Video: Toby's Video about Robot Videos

Hi, I'm Toby, a volunteer for ORTOP, the Oregon Robotics Tournament and Outreach Program. I'm here to share with you some top tips for making your robot look awesome in video. Making a video of your robot can be a lot of work, but it's more fun and you'll get a better result if you work with a team.
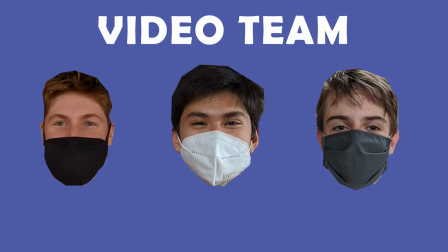(0:17)
Assemble your video team and figure out how to split up the work so that everyone gets a role.
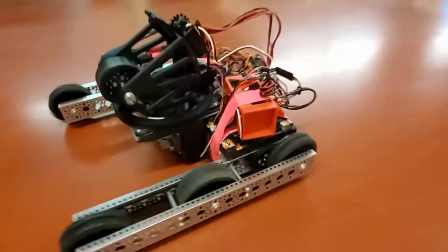(0:23)
My team has been building this robot, which will be the star for the rest of our video.
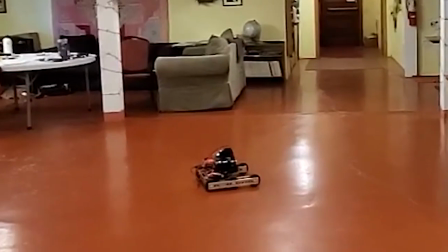Let's get to the tips. Tip number one, make a plan. ORTOP has a video toolkit made to help you figure out the beginning, middle, and end of your video. Once you have the flow of your video and a shot list, it's time to grab a camera. You don't need an expensive camera to film your robot. I'm filming this on my phone. Tip number two, pick your setting. Where do you want to film? Where do you have permission to film? I'm filming in a really big room with a stage, which is perfect for what I'm trying to do.
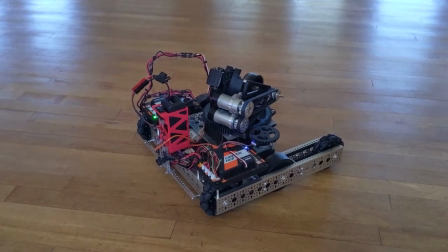(0:58)
Wherever you film, think about your background. Is it easy to see your robot against the background, or is the background too cluttered and distracting to make out what the robot's doing? Tip number three, pick your lighting. Lighting can make or break your video. At the very least, try to make sure your robot is easy to see.
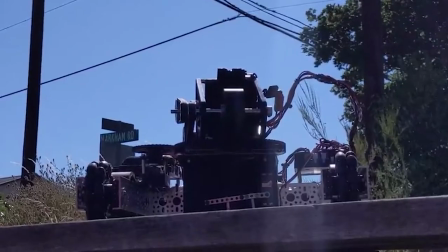(1:15)
Here, the robot is partly in a shadow, so it's hard to see. Here, the robot is in front of a very bright background, so the robot is dark.
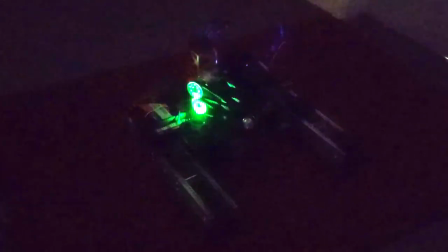(1:22)
And here, there's not enough light at all, so the overall image looks too grainy. And here, the robot is dramatically lit.
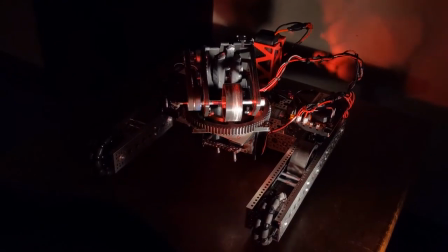(1:29)
That's really fun.
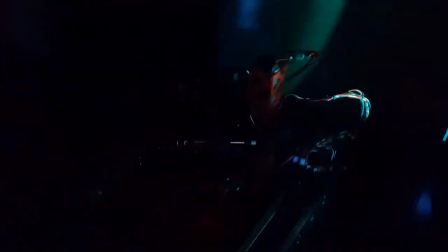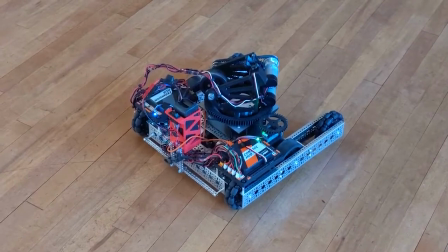(1:38)
And here, the robot is lit evenly, which makes the robot look really good. I really like using natural light from the sun whenever I can. Tip number four, remember to eat and drink. This tip might seem pretty obvious, but it's still really important to remember.
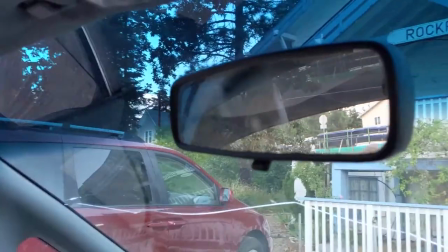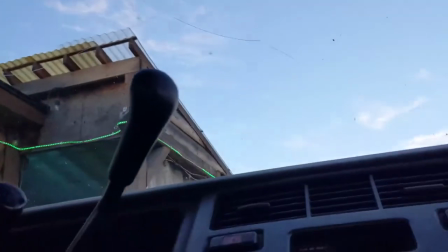(2:00) Yeah, orders for Toby.
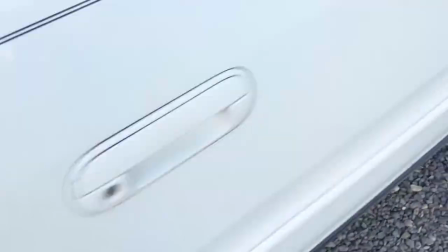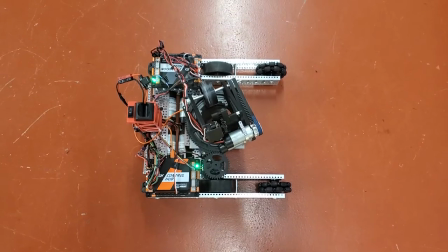(2:08)
Tip number five, film from different camera angles. When you film your robot from different angles, you'll have more options when you're editing your footage later on.
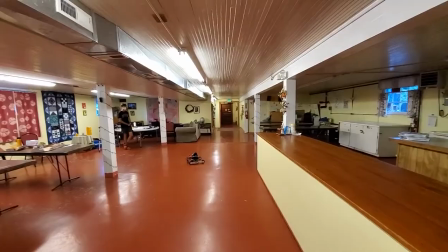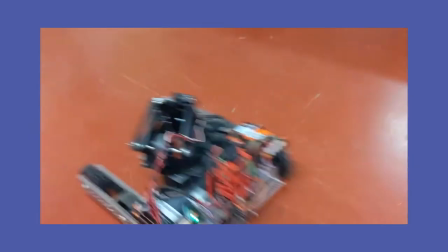(2:22)
And remember, film with your camera horizontally, like this, rather than vertically, like this. Tip number six, pick your music. I won't go into all the details of editing your video, but once you have your clips put together, you'll want to choose the right music for your video. Choose something that you have permission to use, and remember that the music choice can really affect the vibe of the video.
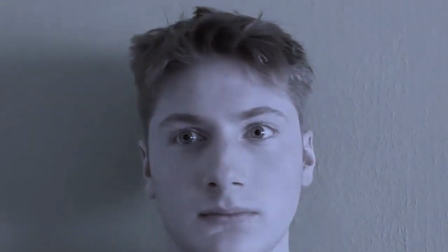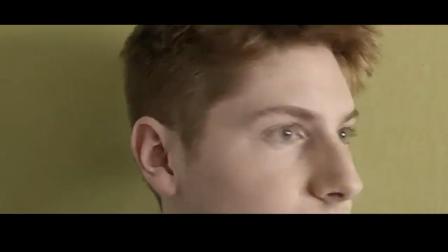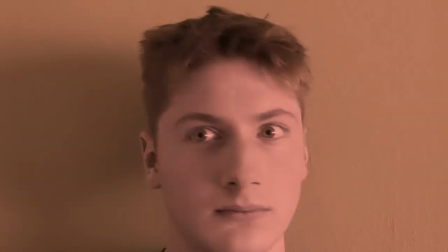That's it for now. If you follow all my tips, you'll definitely have a great video put together in no time. And keep in mind that if you're recording for a remote competition, there are other things you should keep in mind. Keep an eye on the latest information that FIRST has released to make sure that your video is following the latest guidelines.